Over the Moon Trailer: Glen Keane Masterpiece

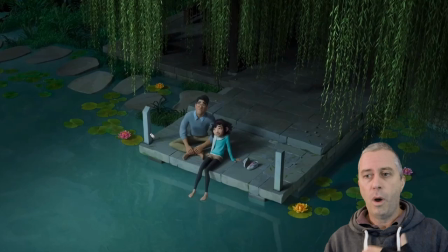I picked out this frame for two particular reasons. The first one is my obsession with diagonals. I know I talk about diagonals a lot but within this frame it's just beautiful diagonal lines across the screen rather than being flat.
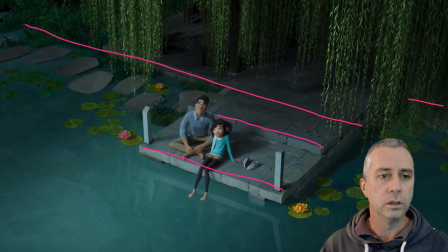So we've just got these diagonal lines this way we've got some vertical lines which bring us down so leading lines within this is really nice
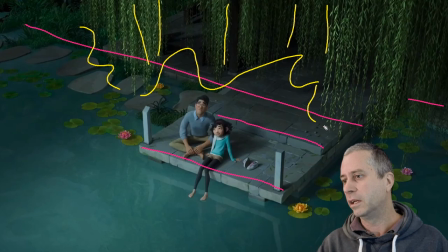but all these leaves actually give us you know a bit of a jagged flow which helps you know with this jagged line there's a good balance there's a good balance between this top half of this frame over here and then of course
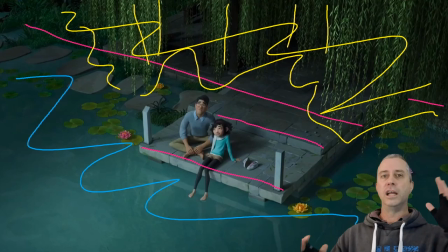we've got this bottom half down here which balances the frame both sides but it's off at a skewed angle and of course our focus is in the middle which is well lit compared to the darkness of the back and the blurriness of the water and again you know we see featured
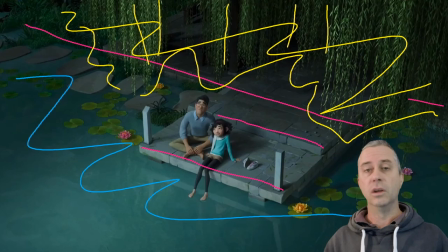these lilies which is really nice theme throughout everything that comes along. I really like this frame for what goes on.
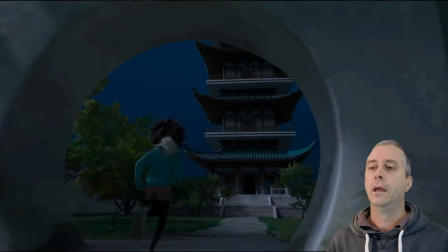Another thing which I felt was really done really well done within this sequence was the reveals. There were two reveals within this sequence that I thought was really well constructed.
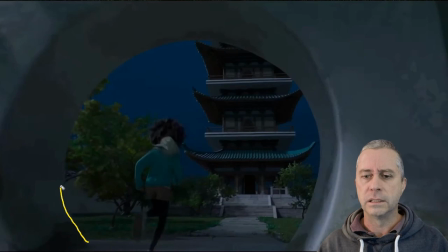The first one is going through what is essentially something we don't see too often but it's a circular hole in a wall.
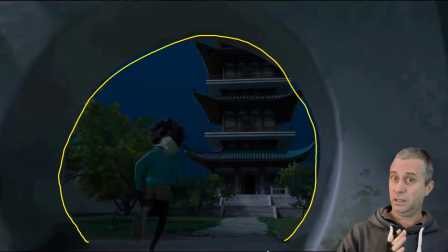Now it's obviously an arch but we're outside the arch the circle is off center but it slowly goes through as the camera itself has a bit
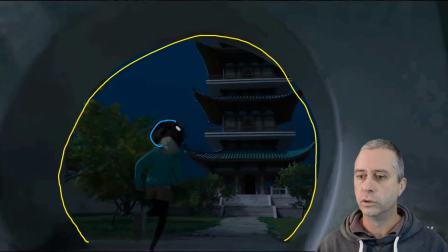of a track we're following the path of the main character here who's running towards the building so she's going that way which is nice but the camera path itself has to come in on a weird angle across
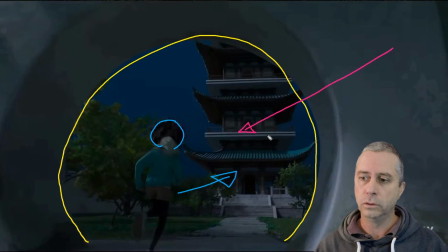and not only is the camera going across but with its reveal it's also doing a tilt upwards so the tracks are tracking across and the camera is tilting upwards and we end up with a
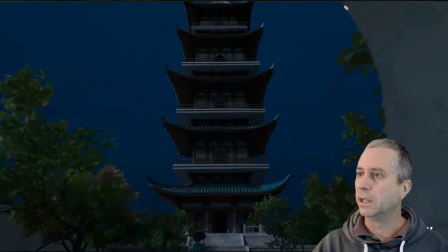frame that looks like that as we can see we can just see the edge of the circle here but the building itself which is what we're revealing has now come into the center
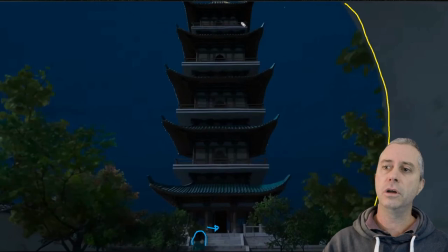as we've tilted across and up we've still got our character down here so we've seen her move across this way as she moves deeper in the shot to come up to this now having the tower we still can't
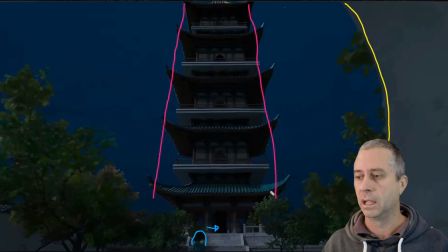see all the way to the top but we're getting a repetition of this shaft
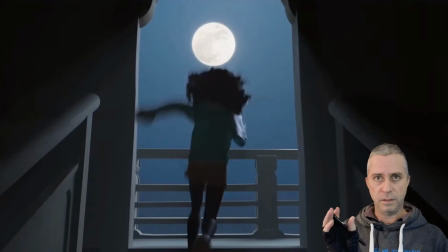shape in here and finally as the trailers progressed along we've
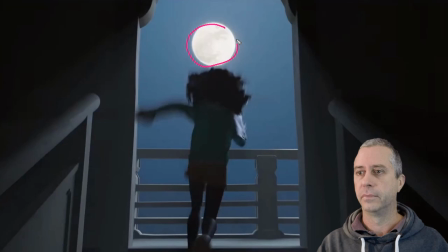got the moon which is the center part of the story it's finally come to being dead center within the frame again you know i you'll give anyone who's heard me before or anyone who no i don't need to
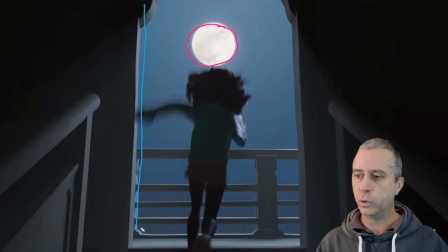say that why where's my razor there it is we've got to having a frame inside a frame again as we've pushed the camera forward just like the last reveal we've got these clear lines around the outside which is focused us into what
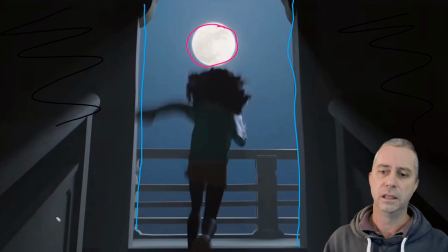our main thing is and what's really cool is Now this is black on either side,
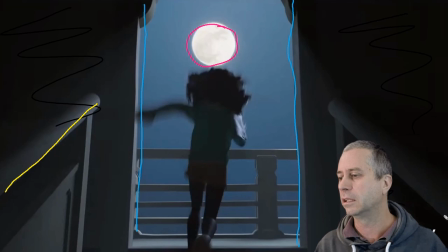very, very, very dark. There's nothing in there. But we've still got some leading lines of the handrails, which is taking us up towards,
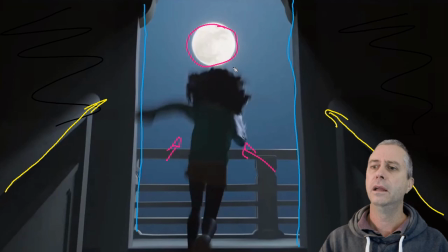as well as the character's action herself. She is moving up, running up the stairway,
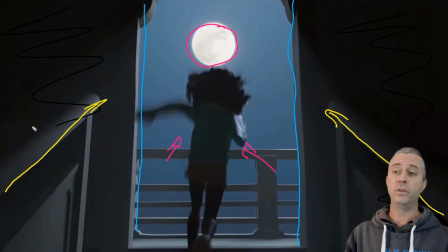and she is leading us up to this moon, which is up here, which, you know, over the moon, it's a pivotal part of the story.